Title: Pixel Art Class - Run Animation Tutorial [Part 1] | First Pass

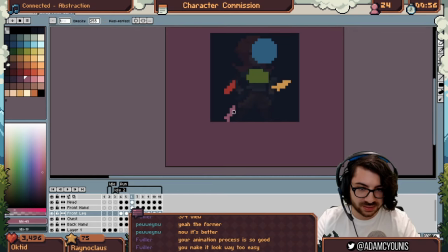[13:33]
And this one maybe could be a little further back It's really the distance between the frames that will sell that
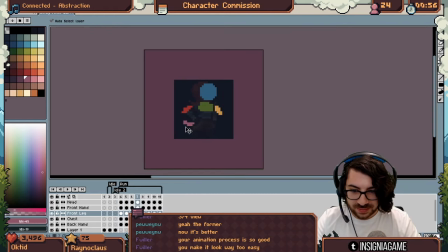[13:46]
Cool. It looks so alive. It looks really good Let's just duplicate this for the back leg All right should be easy enough and then put that behind the backhand offset it by four frames so
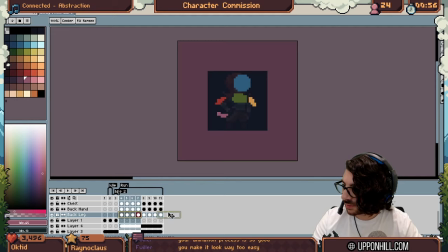[14:05]
Take these four frames Whoop put them in front Whoop grab them all again, whoop yank them all back So I took the first four put them in front then took all of it and pulled it back
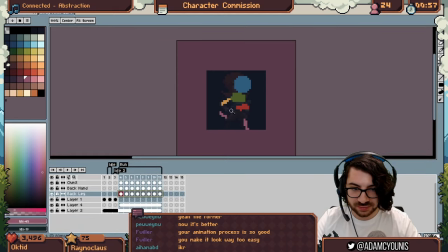[14:19]
right and what that does is basically offsets the whole animation by half and
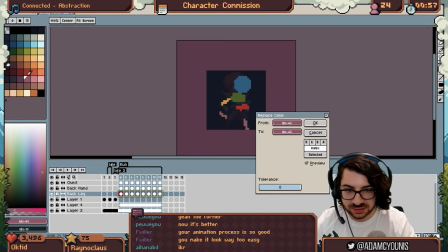[14:26]
I'm gonna give it a different color now so we can actually tell the difference You can go for this blue
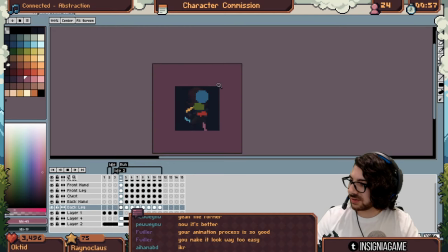[14:36]
Look at that Magic that's our second leg. Now. Here's a problem. The crossover point is here. I don't like that Not really where it should be.
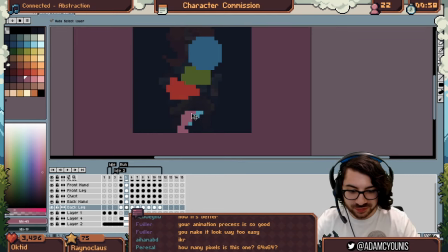[14:49]
It's too far back So maybe this leg can come forward a bit and then on the crossover this leg can also come forward
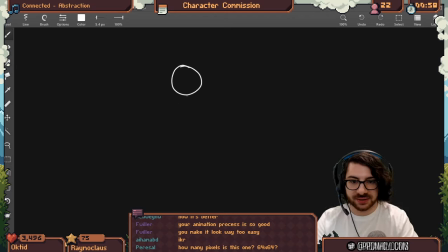[14:56]
If I'm standing still right Generally speaking Your feet have to stand such that the center of your mass Is between the feet, right?
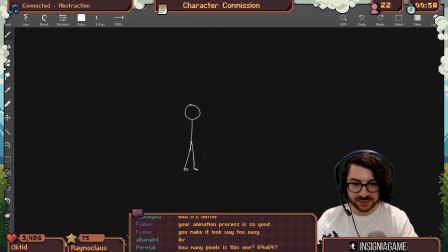[15:11]
Otherwise you're going to be balanced all wrong Right If you lean forward Right you need some way to sort of like like offset that right because your head
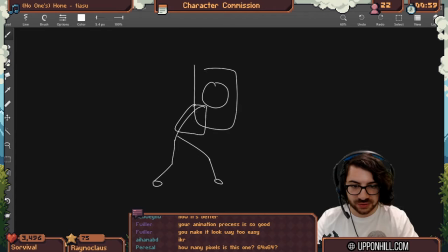[15:29]
and your torso are now leaning forward so even though this is where your pelvis is the center of mass is further forward right
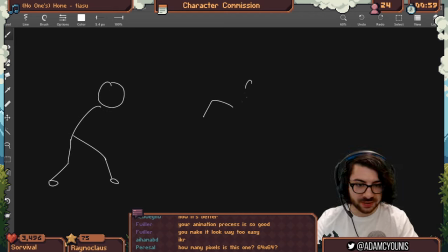[15:42]
and so similar thing when you're running right if you're running when your legs cross over
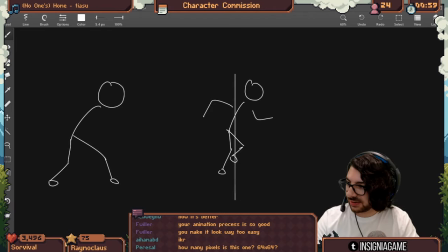[15:56]
They should cross at a point that makes sense for like the center of mass, because if they crossed like back here This person's gonna fall over. You know what I mean? It just doesn't work that way That doesn't work. Both legs are too far back They have to be balanced, right?
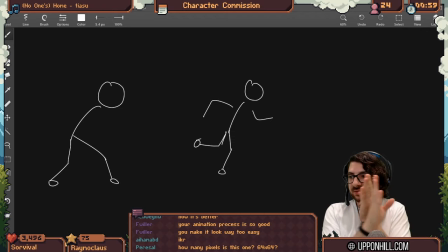[16:16]
They have to be like basically be on opposite sides of the body and equidistant from the center Relative to each other at all times. So you can see here, that's why that trick works so well, the flipping trick,
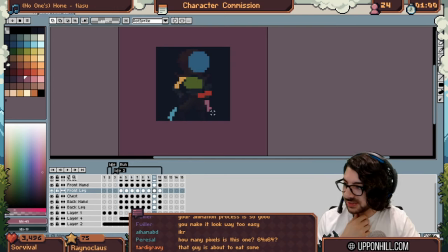[16:32]
because now when this is at its furthest back point, this is at its furthest forward point, right? Look at them, they're both basically even as far as their distance from this average kind center of mass point here, center of gravity.
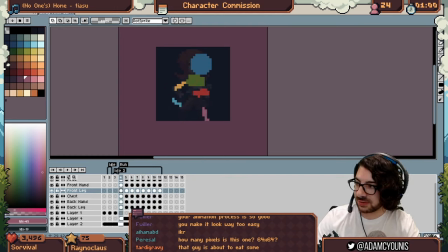[16:54]
And also so are the arms to a lesser extent but you know still valid.
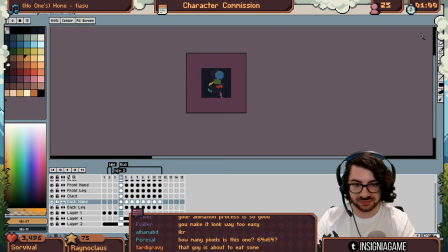[17:00]
So I think we've done like a really good job so far. I think this is feeling like a run animation. I can see it you know. I can see the character here. Now before we do anything else it's really a question of like is this the character?
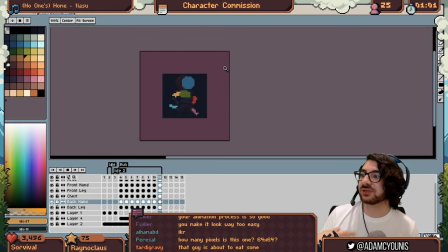[17:16]
Like is this what we want?